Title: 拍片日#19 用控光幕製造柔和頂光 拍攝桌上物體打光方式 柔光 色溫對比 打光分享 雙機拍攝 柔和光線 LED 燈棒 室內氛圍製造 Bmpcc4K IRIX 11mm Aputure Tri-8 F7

Hi my name is Kaiyuan今天又要來跟大家分享一下拍片日常啦那我們今天要來拍攝的是我們的Sony Xperia手機分解因為它的電池有點膨脹所以我想說它都已經自己把它自己撐開來那我們就把它分解看看裡面到底長什麼樣子那我們今天先從打燈開始
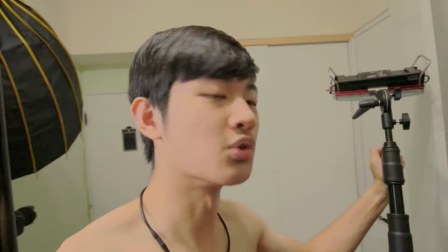那我們今天要來玩一點不一樣的今天我們要玩一下這一根KUBO BOOM杆那我想說我們可以把這個平板燈
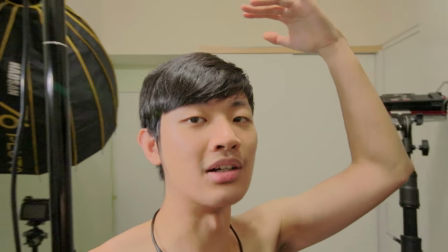直接BOOM到我拍攝的頭頂上然後我們再看看要怎麼去處理它
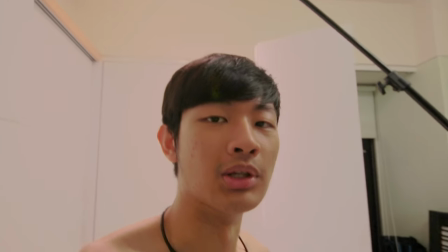OK 我們成功把一根Boom桿把一盞燈飛到我們的頭頂上那上面那一盞是Aputure的Tri-8
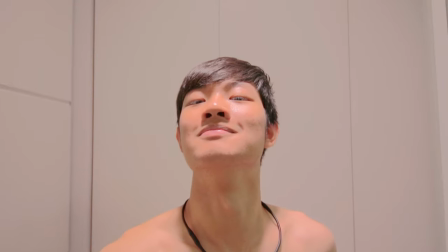那現在拍起來大概長得像這個樣子有點比較硬的感覺
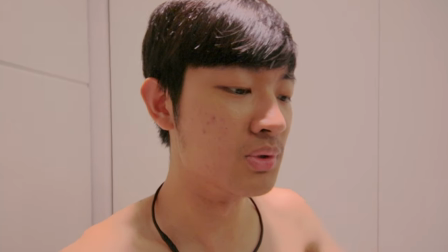那我想說我們可以用我的控光幕直接讓光線變柔和一些
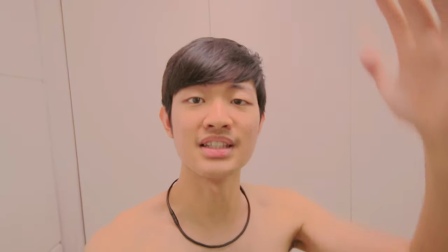OK 那我們把一個超大的控光幕封到頭頂上那現在拍起來看起來更加柔和就比較沒有影子
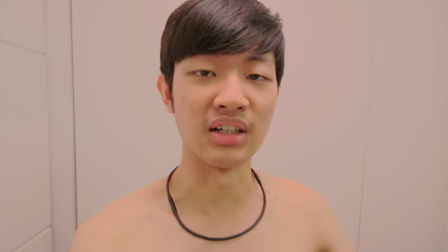看得出來在我的身上跟我任何拍攝的東西上面
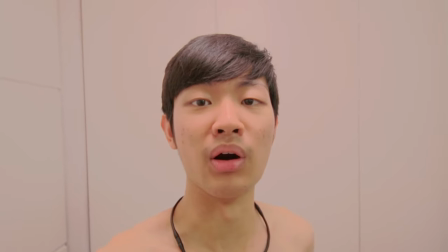就是一個完美的柔和點光接下來我們要加一點比較有方向性的燈
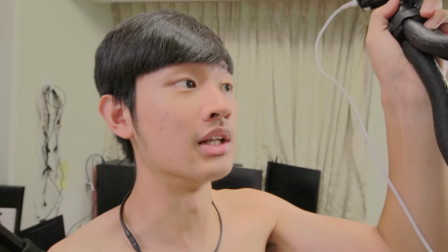像是我們這一個叫做Adam Cube RX-7的小小口袋燈然後我想說我們用這個章魚腳把它夾到這個頂天立地下上面
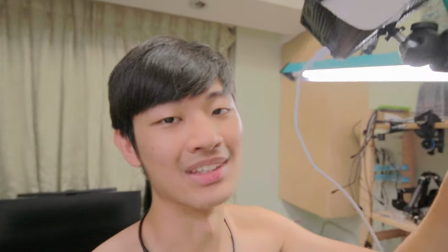你看大燈小燈但我們今天要玩一下小燈那這一個小燈它的照射角度是比較寬廣的
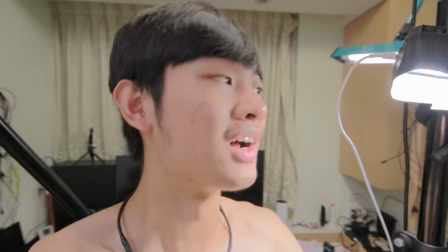幾乎是180度所以我就在前面加了這個大力膠讓它的光線不會照到旁邊的東西就更可以控制你的光線
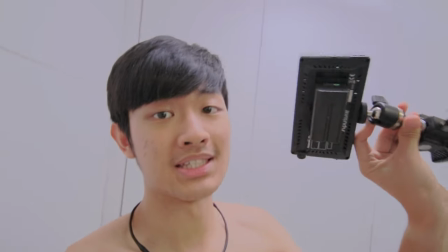OK 那我要再加另外一盞小燈這是我們的Aputure F7那我想說我們可以把它丟到我的櫃子上面那邊
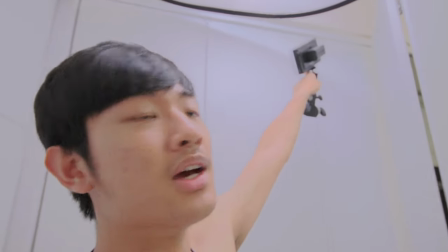然後我們照射櫃子因為我們櫃子剛好是白色的
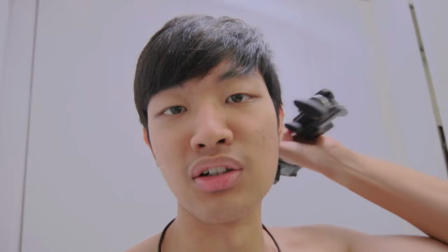那我們直接反射到我們的人後面讓人後面有一個自然柔和的輪廓
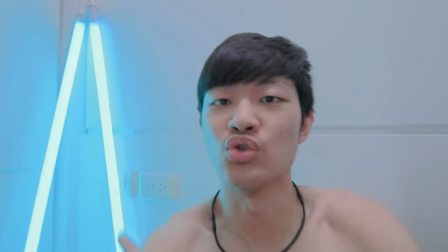OK 那我們最後又再加兩支神級的中國LED燈榜 我就把它放在後面當背景
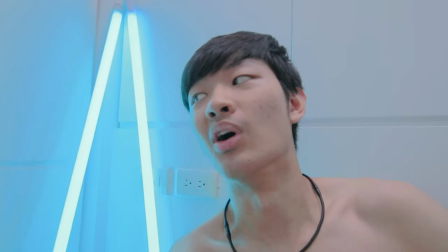裝飾裝飾用好啦 那就是我們今天的燈光1 2 3 4 5 五盞燈 輕鬆解決
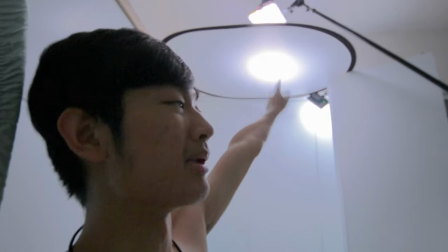那現在上面那一盞Tri-8 跟後面的F7
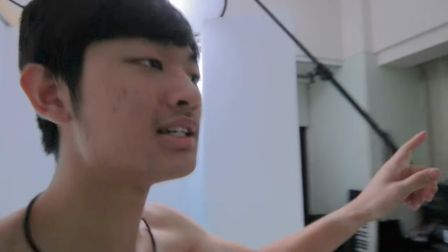我都射成5600K 比較白的色溫那這一盞呢 Adam Cube RX-7 我把它射成5000K
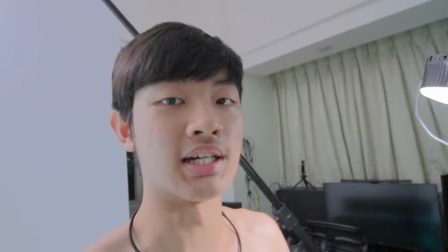稍微黃一點點 但是不要差距太大就是稍微讓我的膚色看起來更溫
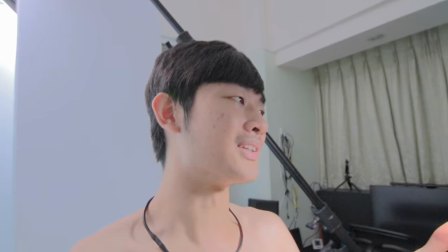更黃一點點 看起來比較討喜就這樣啦,小小的細節
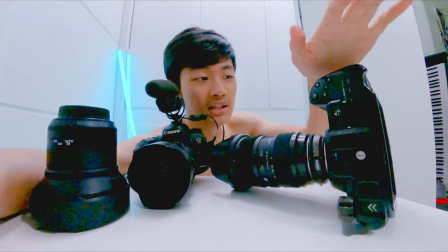今天我們又要來雙機拍攝那一台攝影機呢,我會放在我的頭頂上
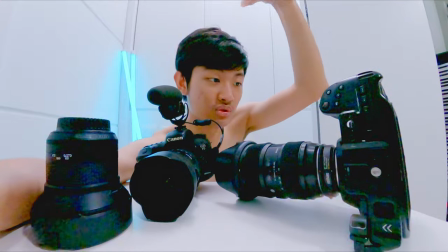比較...也不算頭頂上,就是放比較高的地方從上往下看,拍到我桌面上在直行的東西
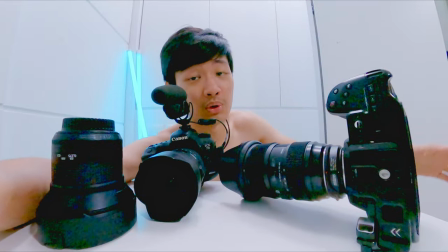那另外一台攝影機呢,就是跟我的視線水平就是來跟我對話的那一顆鏡頭那一顆跟我對話的鏡頭我要換成11mm
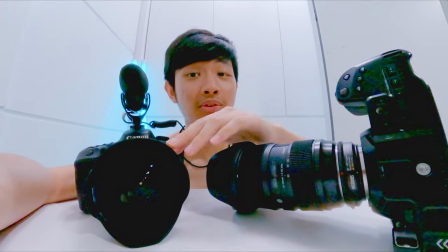那這一顆是我們的Irex 11mm F4鏡頭全片輔導,這顆鏡頭真的很特別那這一顆是SIGMA的2435
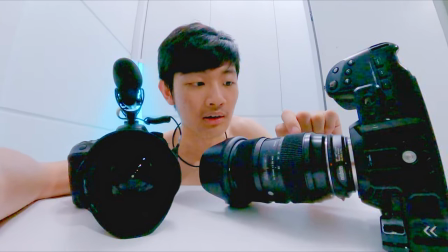那我待會應該會在35端如果沒有意外的話那我們兩台攝影機同時加到同一支三角架上面
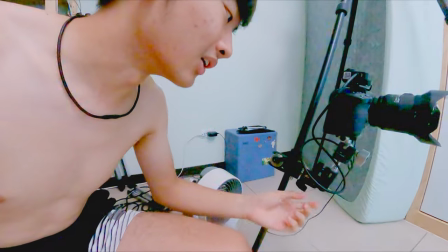那下面這一支呢我用一個C角然後用一個有點像雨傘關節的東西
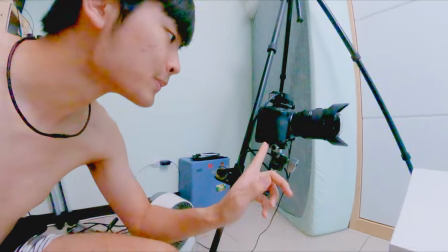然後再加上我們的球型雲台我們就可以把我們的攝影機架上去
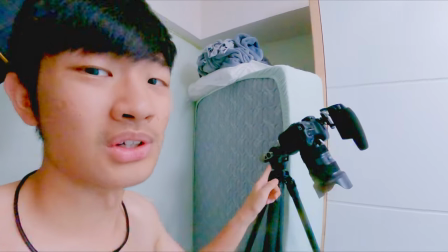那上面這一台呢就是直接用一個那個齒輪雲台
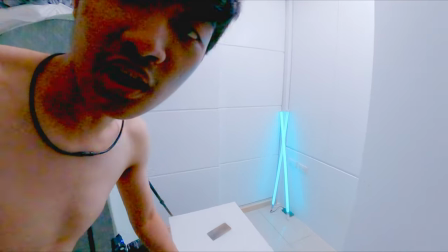然後就直接拍攝我們的桌子上面的東西好啦 那我們可以直接開始拍攝囉
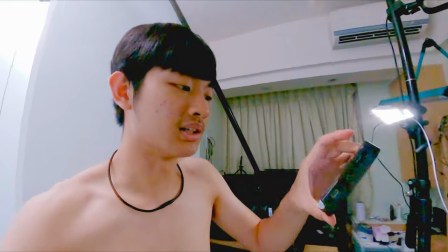OK那我们的影片就这样拍完了那我们刚刚有一件事情就是我们刚刚RX7呢它的电就是它边插边用
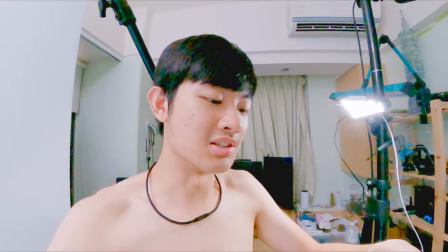它可能就是还是会吃电池吧所以我没有注意它的电池就被我
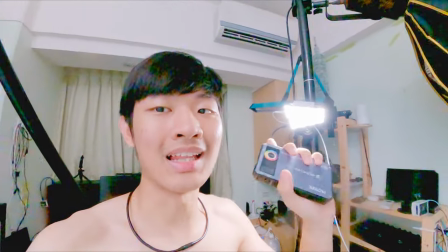在试拍的时候就把它烧光了所以我把它换成两个MC代替好啦这就是我们今天的拍一片日常影片那当然喜欢这边按个赞对我们频道可以看更多的相关影片这里有一个全部都是日常影片playlist Make sure you check it out